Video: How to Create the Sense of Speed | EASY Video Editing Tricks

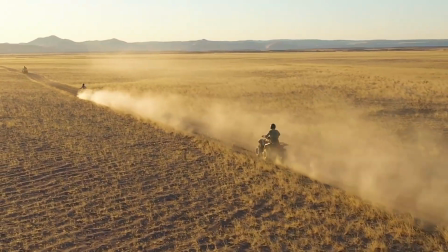0s
Hi guys, welcome back to how to improve the sense of speed. In a previous video,
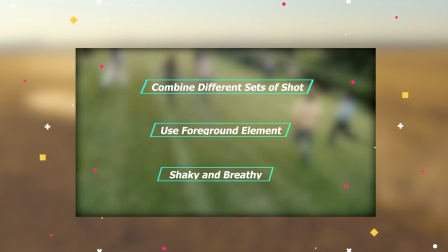6s
I shared 3 tricks to improve the sense of speed and how to apply those tricks in pre- and post-production.
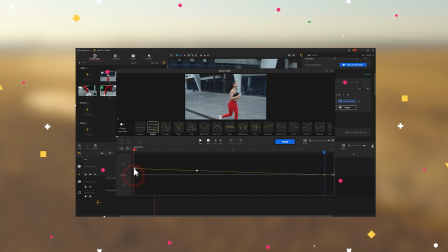14s
If you haven't learned that yet, just click the upper right corner to have a watch.
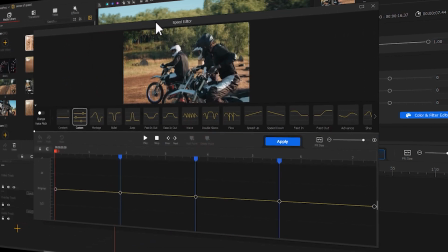20s
Back to today, let's study 2 more tricks and how to apply them in edits.
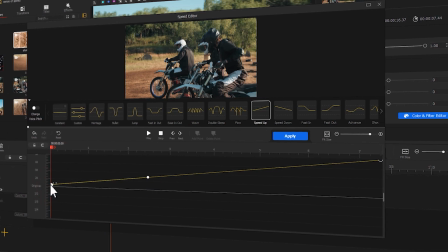26s
Hopefully, this can help inspire your creation.
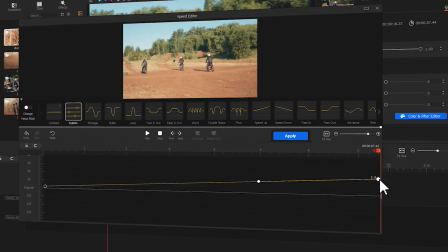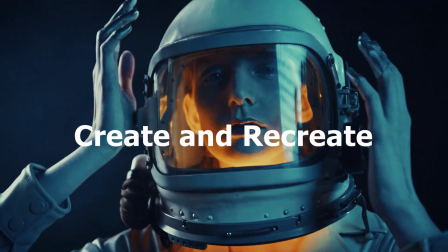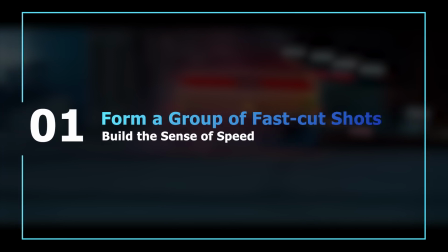In the first place, let's understand how to bring several shots of brief duration into a faster cut video.
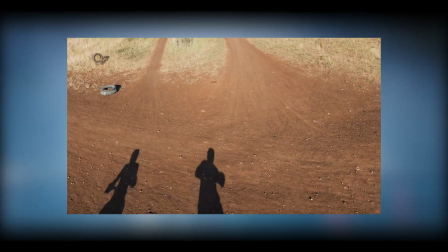54s
Whenever you want to improve the sense of speed, don't add a long take directly, cause it may bore your audience.
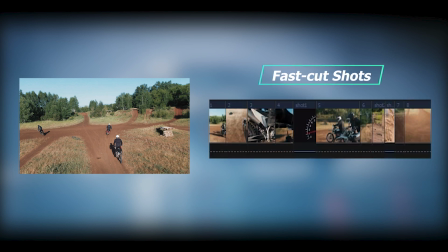62s
On the contrary, use a faster cut video that's composed of several short clips.
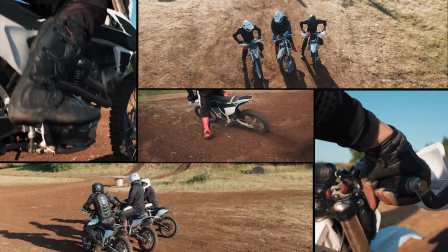69s
These may be captured by using different types of shots and camera angles.
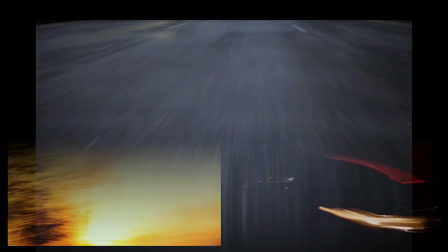74s
They are motion blur shots. Shots of the road with the surroundings changing over time.
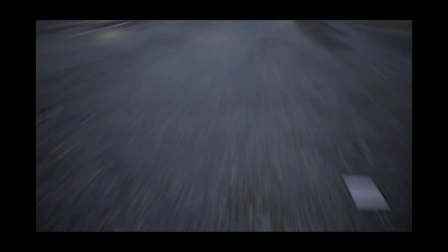81s
They can bring us a strong sense of speed and impact. Here's an example.
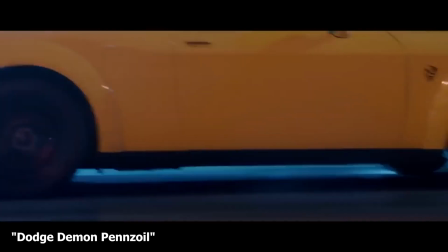87s
This faster cut video is composed of several shots that were captured using different types of shots and camera angles.
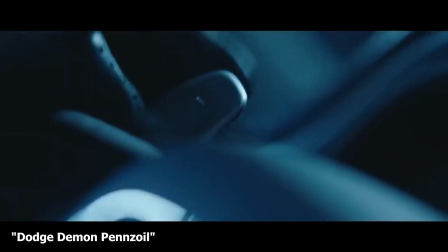95s
As for this segment, we can find close-ups of the driver, motion blur from tunnel lights and the road.
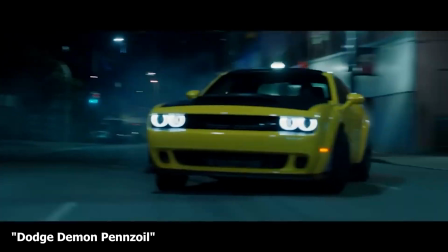104s
Inspired by this, we can use the shots captured with different camera shot sizes and angles to build a sense of speed.
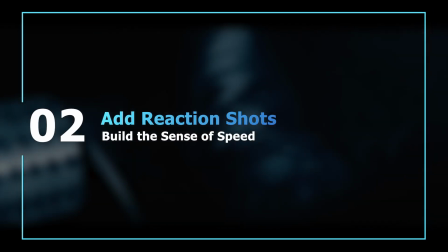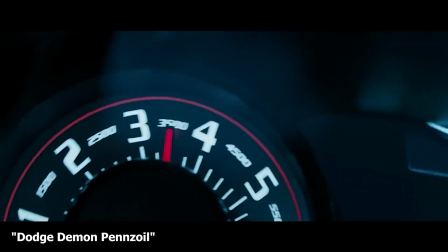119s
Reaction shots also matters for building a sense of speed. Take this video as an example.
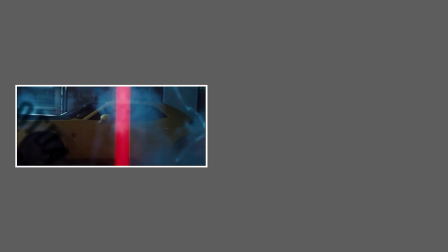126s
After the car starts moving, the glass is shattered,
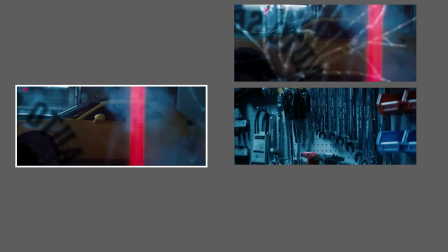130s
the winch shakes like crazy, and the oil is shaken down.
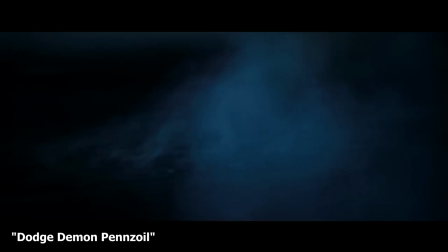136s
They can give the audience the most immersive viewing experience.
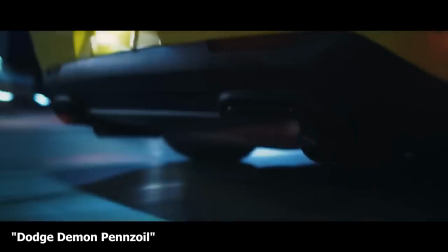141s
Have a look at this clip. The reactions look exaggerated and impactful.
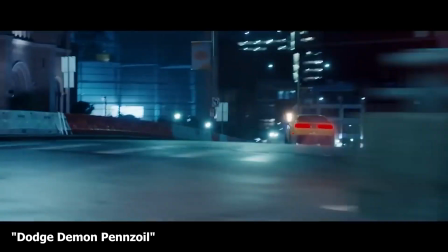147s
All of these are trying to tell the audience the motorcycle is full of power and it runs fast.
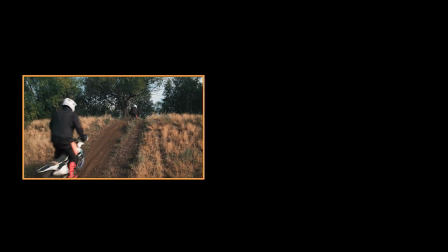154s
Thus, when editing a motorcycle video, I'll prepare the shots of the tachometer engine,
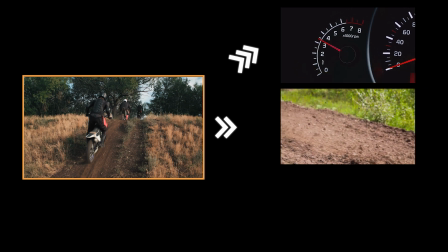162s
flying dust, and the shaking yellow plants.
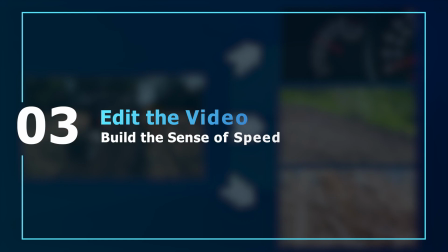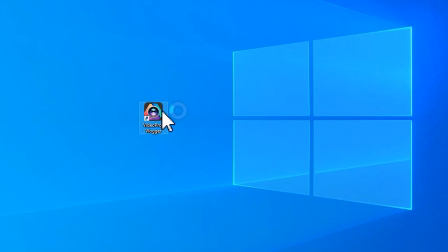174s
Open VideoProc Vlogger. Create a new project.
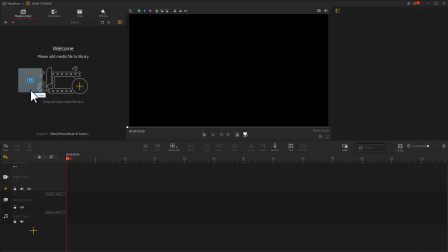181s
Adding the prepared footage to the program.
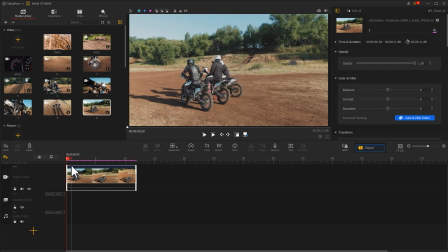184s
In the first place, I'll put these shots taken with different camera shot sizes and angles into the video track.
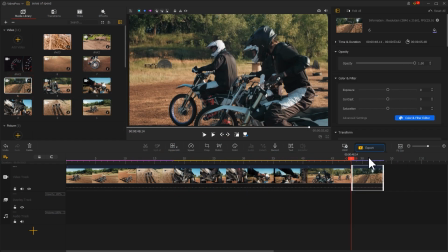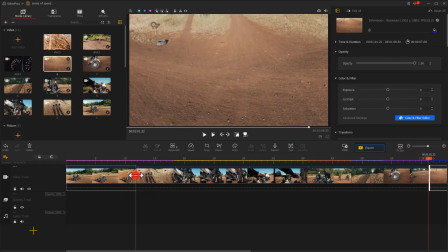198s
Adjust their durations by turn. Give it caution.
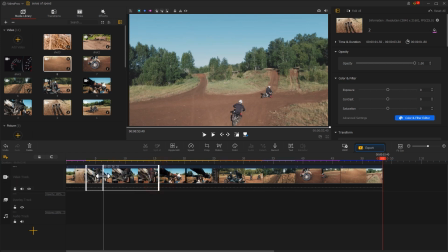202s
When editing, we need to make the motion in the picture feel smooth and natural, while keeping these shots in rhythm.
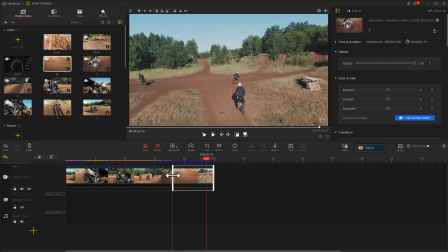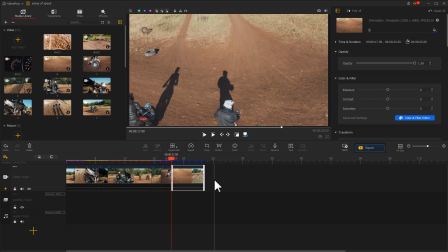219s
After that, let's add some reaction shots.
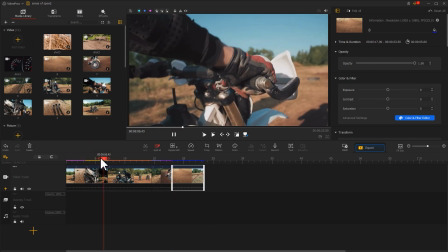223s
For example, add the shots of the tachometer engine after the moving of the motorcycle.
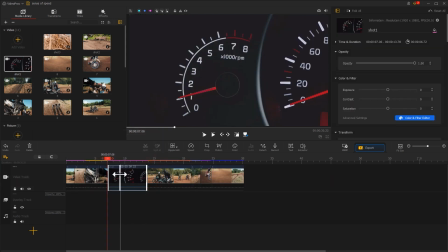230s
Changing the duration. Let's go to this point.
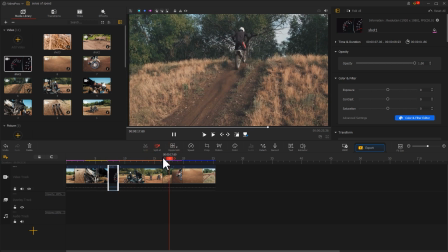235s
The motorcycle jumps. And add a clip showing flying dust.